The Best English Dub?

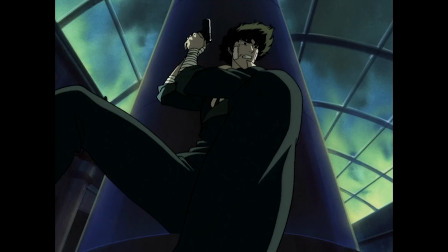[3:59]
Think about it, if the characters we love and respect truly do possess the dimension we claim they do,
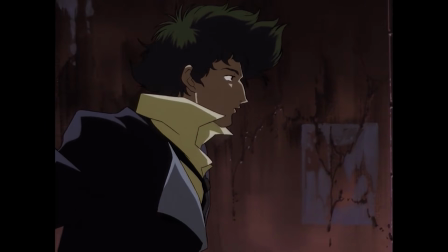[4:05]
then it's impossible to gauge whether or not an actor is able to portray those subtleties properly when we only listen to single lines in isolation.
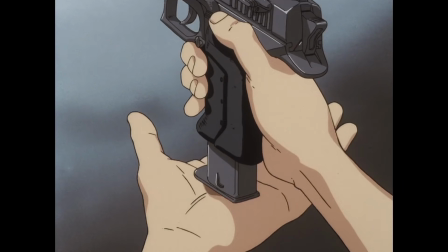[4:12]
Acting isn't always about capturing everything about a character instantly, rather it's about building a character from the ground up as a means of telling the story itself.
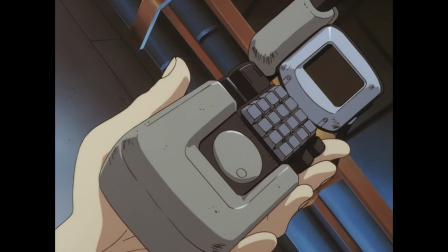[4:21]
It's something that needs to be experienced over time,
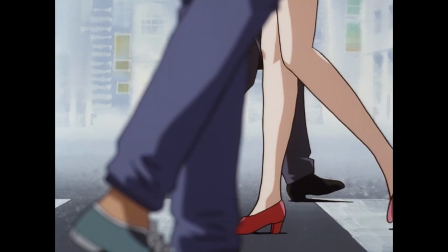[4:24]
in a way where the actors completely disappear and all we're left with are the characters on screen going about their everyday lives.
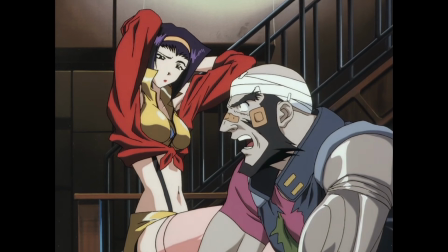[4:31] Unlike someone else here, I always return what I owe. Gee, what an admirable virtue.
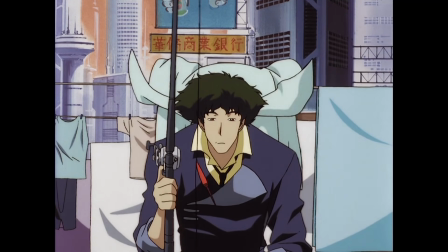[4:37] I'm really not up for this.
This might come off as harsh to some, but it honestly felt wrong to revisit Cowboy Bebop with its original Japanese audio,
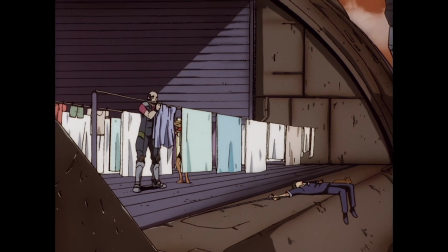[4:46]
and it's not surprising that the dub completely overshadowed it.
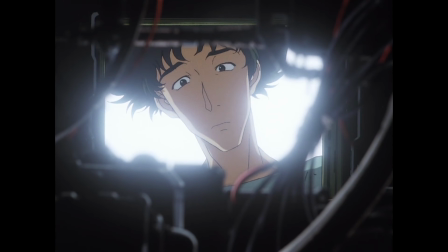[4:49]
For example, director Shinichi Watanabe once said that the character of Spike was supposed to be a twist on anime icon Lupin the Third,
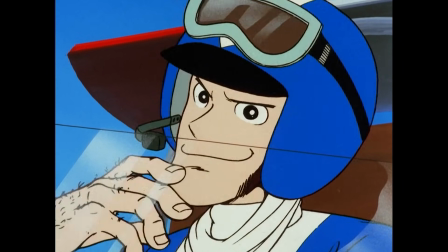[4:56]
and sadly that reflects too literally in the Japanese performance.
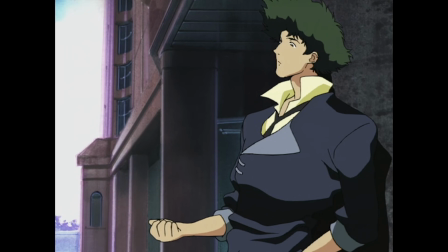[5:03]
While Koichi Yamadera is clearly a great actor, there are times where it sounds like he's putting on two different performances for Spike.
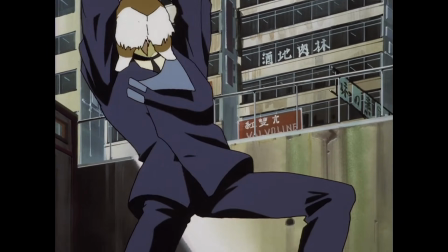[5:10]
When the character acts light and wistful, Yamadera's voice carries with it that trademark sense of goofy cadence you might expect from a more modern anime character.
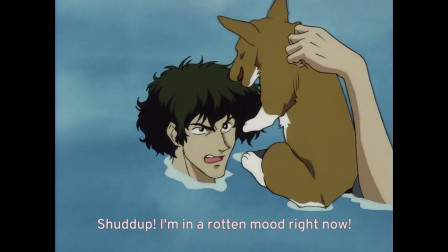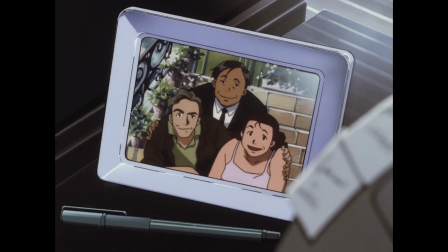[5:24]
But when it's time for him to approach something serious, his voice can drop way too low in weather to come off as subtle.
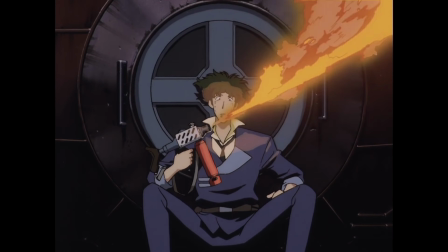[5:35]
Now, if you take these individual scenes on their own, there seems to be no issue because Yamadera is putting on a performance to match the specific scene,
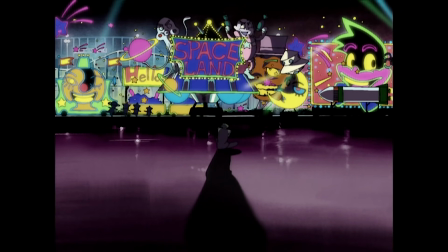[5:43]
but when you stitch those scenes together and take in the whole performance across the entire 26 episode run,
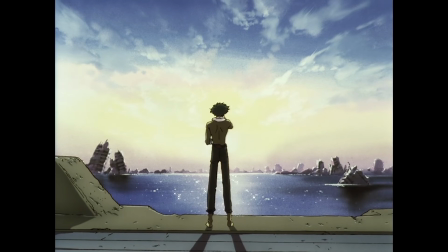[5:49]
it can come off as jarring, like two different actors are playing the same role at different points in time.
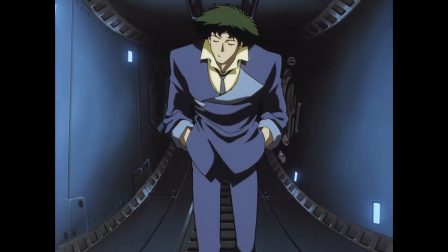[5:54]
Now arguably this juxtaposition was intentional, and those serious scenes are meant to show as the real man behind the laid-back facade,
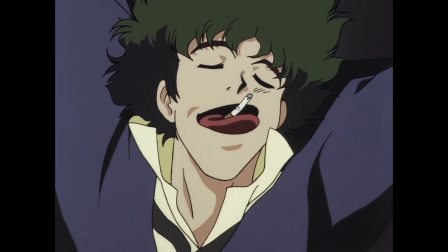[6:02]
but at the same time, you run the risk of making those lighter scenes come off as artificial.
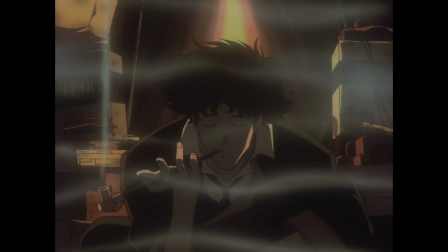[6:07]
While it's not uncommon for real-life people to exaggerate their voices in order to sound a certain way depending on their context,
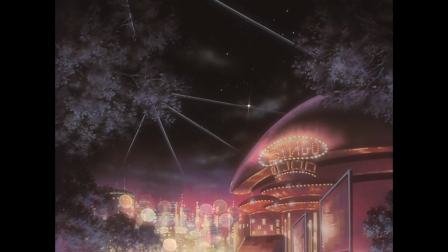[6:13]
all those permutations still need to be grounded in a consistent, natural tone that can be felt from beginning to end.
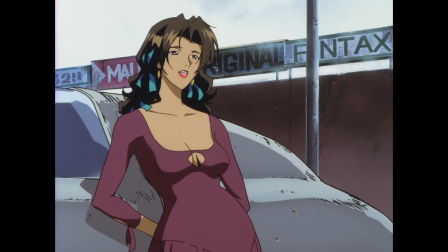[6:20] I can't tell when you're joking and when you're not. Yeah, I hear that a lot.
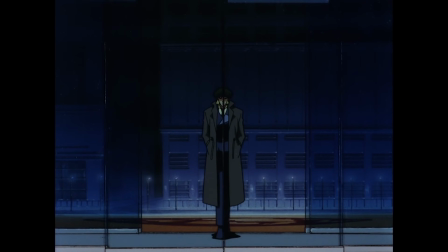[6:24]
These characters are all identifiable by their simplistic personas because, as time goes on, it's revealed that they too are defined by their own lack of progress.
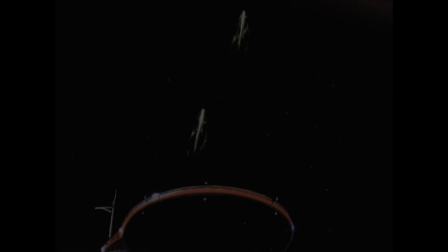[6:34]
Instead of pursuing a life that would help them find out who they are in a solid overarching narrative, they instead drift aimlessly across the stars as bounty hunters,
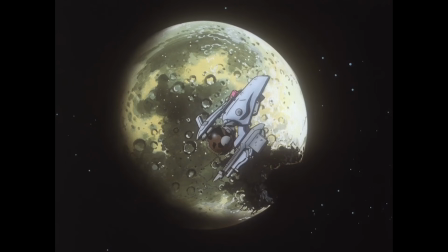[6:43]
going from job to job just to stay alive without worrying about the future in order to forget about the past.
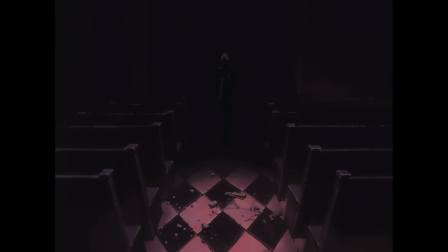[6:49] You may leave final words, or you may bequeath your possessions.
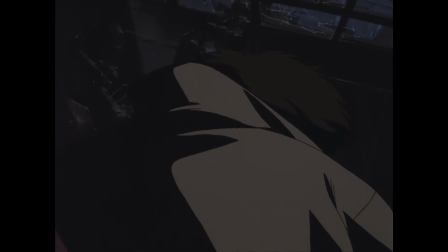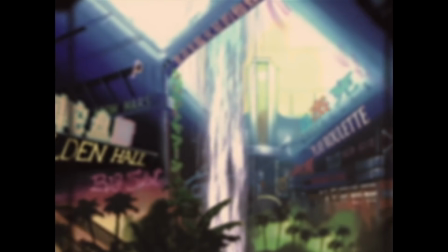[6:59]
The world of Bebop is a colorful one, but the more you're exposed, the more scarce and unforgiving it becomes.
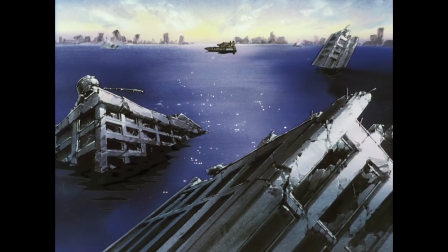[7:05]
The gateway accident that destroyed the moon and rendered Earth almost uninhabitable was a huge blow against the possibility of interstellar civilization,
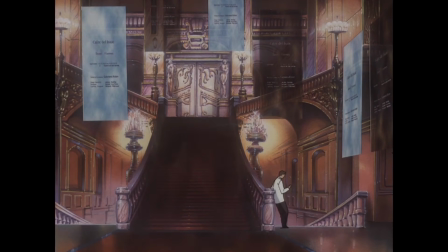[7:13]
which is arguably why the cultures we see in each episode are so fractured from one another.
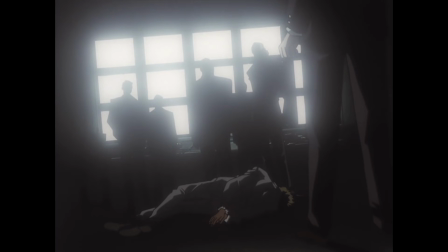[7:17]
In a way, it's a lot like our own 21st century, where niches keep to themselves and find it hard to see things from an outsider's perspective.
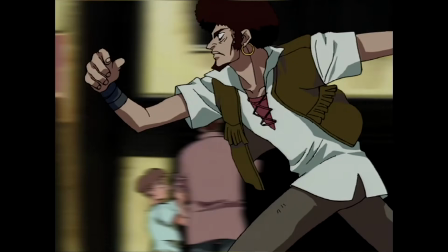[7:25]
You know, kind of like the whole sub versus dub argument itself. And from episode to episode, the voice direction gives just as much believability to these side characters,
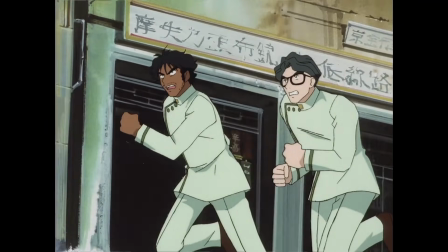[7:34]
creating societies that are as diverse as they are wrought with flaws.
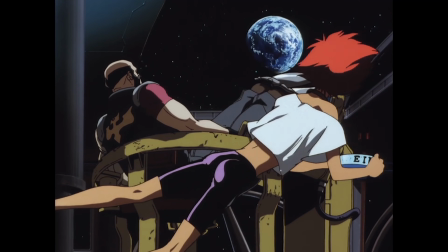[7:38]
Although arguably the Bebop crew are the outsiders to society in this case, and they can't see any meaning at all,
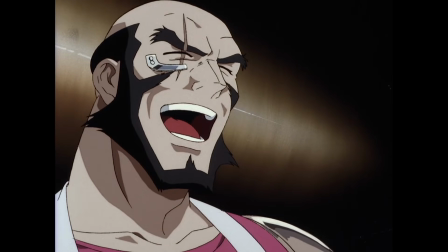[7:44]
only bounty heads. but they still laugh, they still drive each other crazy, and they still try to get by because that's all they feel like they can do.